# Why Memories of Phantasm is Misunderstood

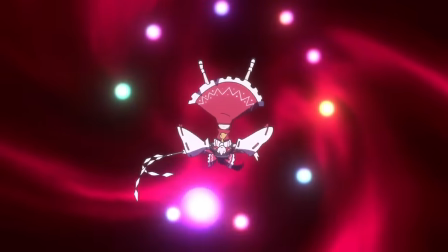16:57 Reimu performs her powerful and iconic fantasy seal and the fight is over. This is one of the best villain fight scenes in the series.
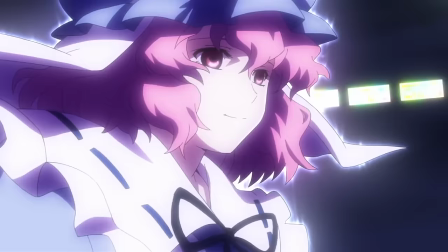17:04 Both sides get to show off their cool abilities and ultimately, Yuuko is foiled in a way that makes sense.
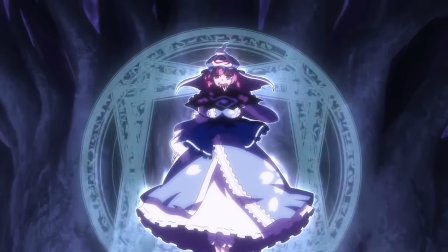17:09 She underestimates humans, toying with Marissa and making fun of her weakness.
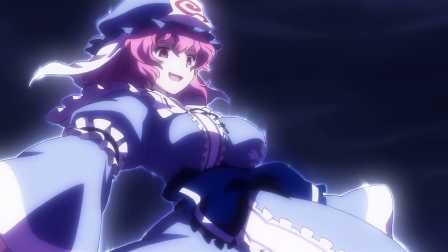17:13 She laughs throughout the entire fight to demonstrate her pride, and it is in this pride that she stops to make fun of Marissa and is caught in Reimu's barrier.
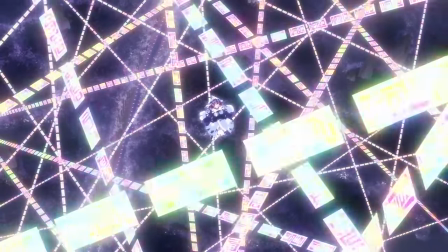17:20 It's a really natural foil that makes sense for her character and feels deserved by the protagonists. Then, after the world's crunchiest explosion sound effect, we're back in Gensokyo.
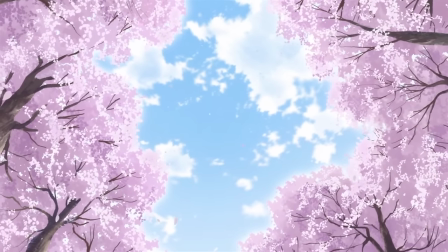17:29 Spring has returned, and the protagonists are having a big party here with many other characters.
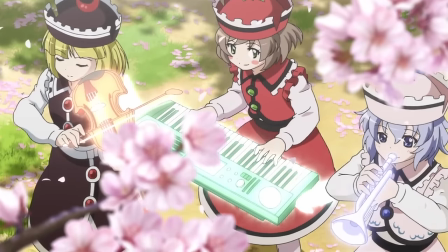17:33 I've mentioned before that the show has an issue with bringing in characters that aren't necessary to the plot, but in this scene it isn't much of a problem.
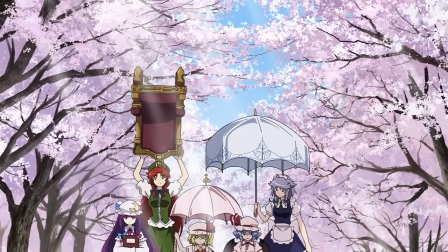17:39 The background characters are more like extras, they have very little animation budget given to them,
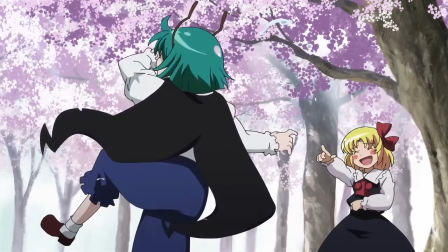17:42 they aren't really called out by the story and they serve as secondary action to accentuate the dialogue of the protagonists.
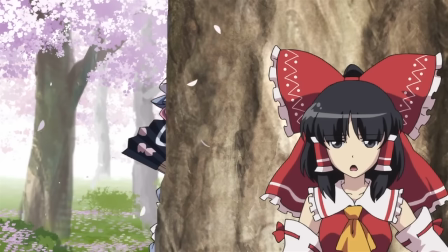17:48 So here I think it works really well as it improves the story instead of stopping the story to focus on unimportant characters.
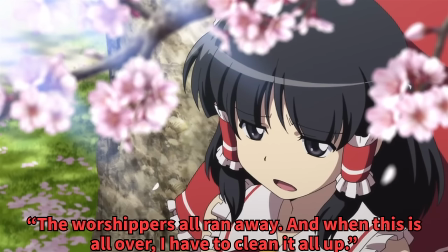17:54 We also get a bit more development on Raimu and Marissa.
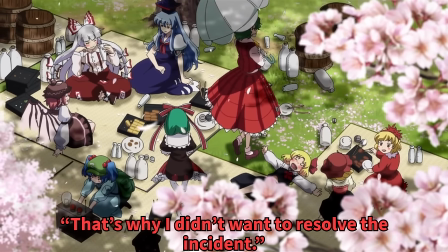17:57 Raimu admits that getting her hands messy with Yo-Kai makes her shrine less popular and causes more work for her, which makes her a bit more understandable as a character.
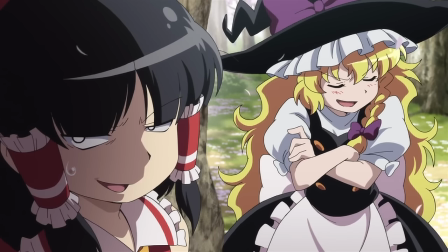18:05 It's not as though she doesn't care about Gensokyo or the incidents, she just doesn't want to put in extra effort. but as we see, she's willing to do it if it involves Marissa or her close friends getting hurt.
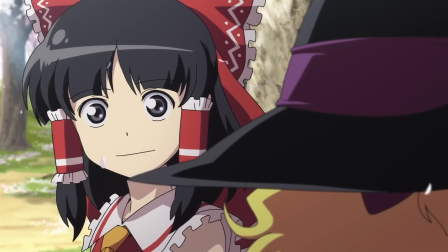18:14 Their playful banter here is really cute, and I think it shows how good of friends they are. What the fuck?
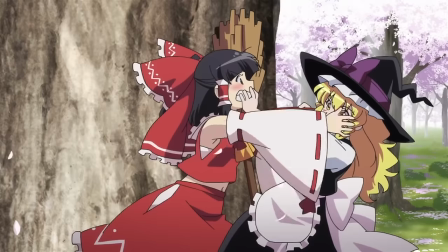18:20 Shipping police, get on your hands and knees! Oh jeez, take me out to dinner first. The episode closes with a cute little argument and some forced girly fan service, and the credits roll.
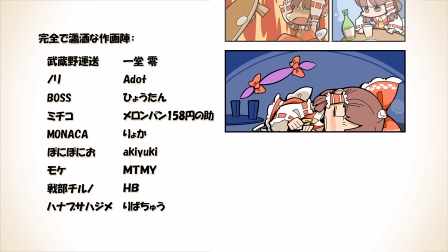18:29 This first episode is really good. To be honest, all the issues I had with it were really minor.
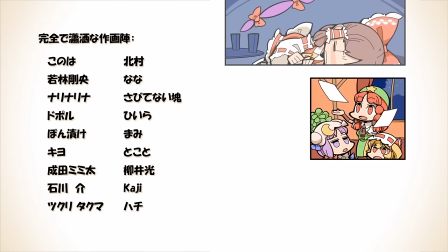18:34 This episode still has some of my favorite shots, and even though it was written in three days, the plot holds up. It's simple, and it makes sense.
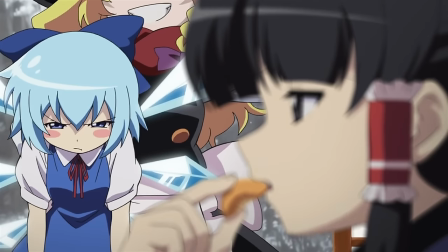18:41 There are a few cameos that didn't need to be there, but I don't think they detracted too much from the overall experience.
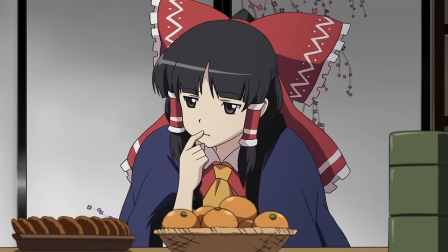18:46 The animation was fluid and stunning, and the episode as a whole felt like a cohesive and polished artwork.
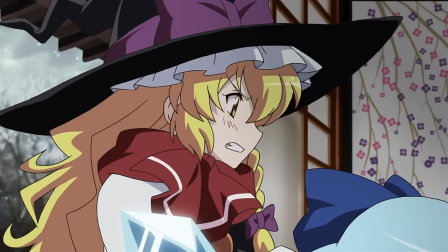18:51 I'm not exaggerating when I say that this is the best we're ever going to see in this series.
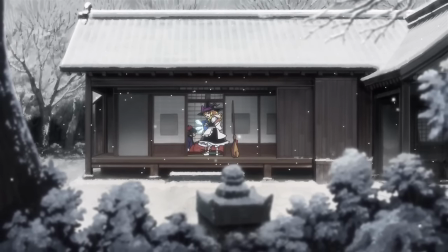18:55 There is only one other episode in the rest of Memories of Phantasm that even comes close to being as good as Episode 1.
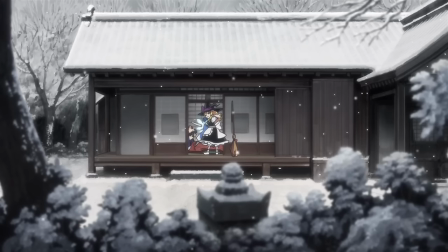19:01 But other than that one episode, all of the minor nitpicks I had with the show are going to become more and more of an issue until they are causing it to no longer be fun to watch.
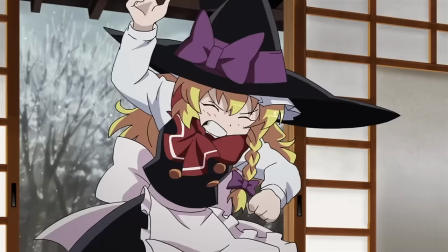19:09 But let's continue on so that I can show you what I mean instead of just telling you.
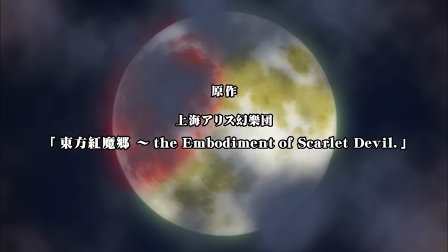19:14 And yet again, the next promotional material released by Manpuku Jinja after the first episode would be the opening sequence of the next episode.
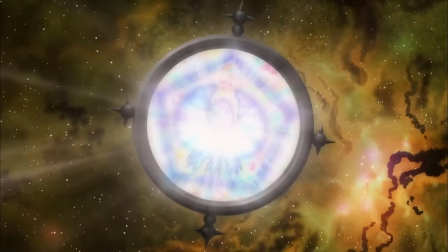19:20 I'm not really sure why, but Manpuku decided to make a pretty heavy investment by creating a new opening sequence for the second episode, which would also be the opening theme for the show's first major arc,
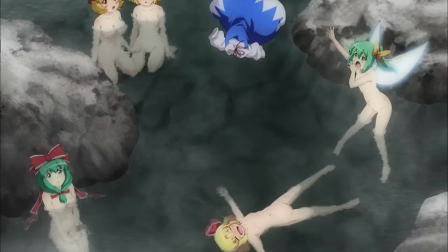19:29 the Scarlet Devil Saga. Just like the first opening, it's great! It has vibrant colors, fluid motions, and okay, holy shit, let's talk about all of this.
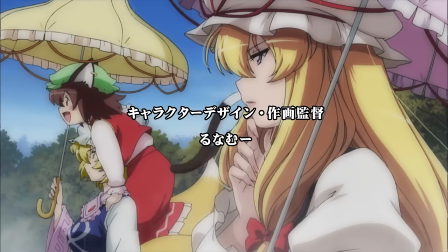19:42 So many of the most common criticisms that Memories of Phantasm receives are related to the show's sexual fanservice.
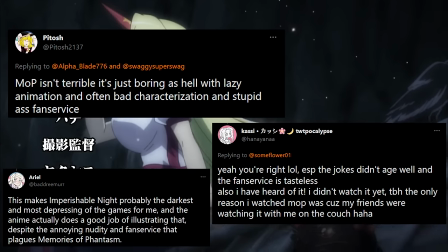19:47 This can range from criticisms that the show has too much fanservice, to the show having poor taste fanservice, and even to having any fanservice at all.
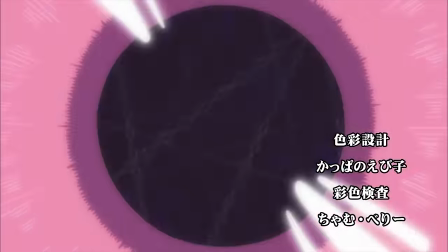19:54 The last is the most extreme example, which I personally think is just bogus.
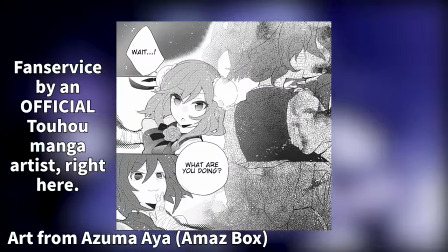19:58 It's rare to see anyone complaining about doujin comics having fanservice or even outright pornography, because that's expected of fan works.
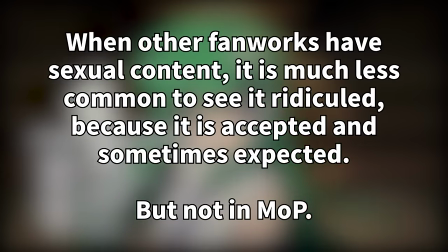20:04 Since they are derivative, they are based on the artist's personal conceptions of Toho and Gensokyo. But the same expectations apparently don't apply to Memories of Phantasm for unknown reasons.
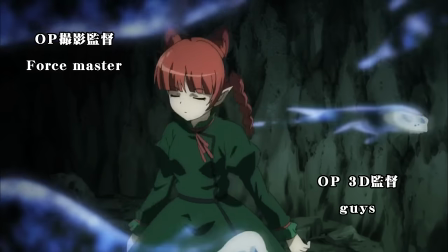20:13 To say that it doesn't represent the series is a bad criticism, because Memories of Phantasm was never intended to represent the original series.
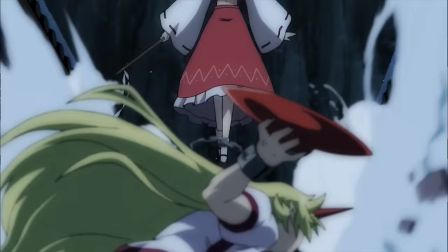20:20 As we talked about earlier, the purpose of this show was not intended to be an anime adaptation of the Toho project,
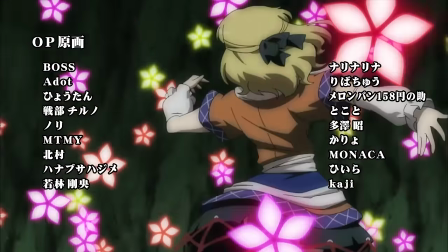20:25 but rather it is to be an anime adaptation of the fan interpretations of the series. This is how Memories of Phantasm was advertised from the very beginning.
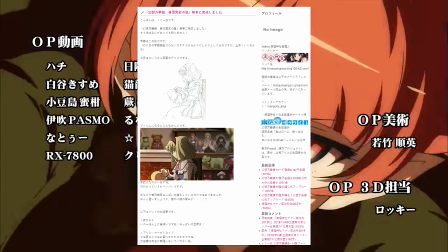20:33 Leading up to the release of the first episode, Tommy wrote this blog post to talk about the show's production.
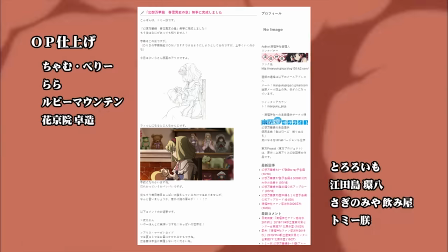20:37 It's a somewhat funny article, as Tommy renounces that the first episode's production has been completed, and he roleplays as Alice to respond to some of the more common questions from fans.
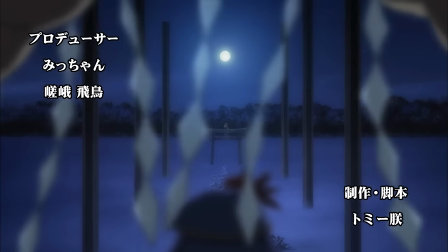20:46 This article says the word boobs five times. It's very clear that fan service is very important to most of the staff members at Monpuku.
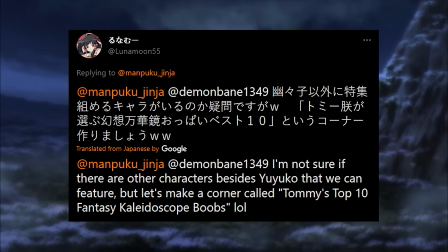20:53 Boobs are a favorite talking point of both Tommy and Luna Moon, and Yuri's a favorite topic of the director. So would it even be fair to say that Memories of Phantasm should have less fan service?
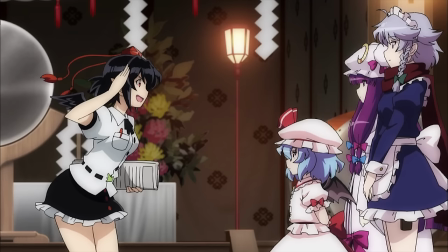21:01 I don't think so.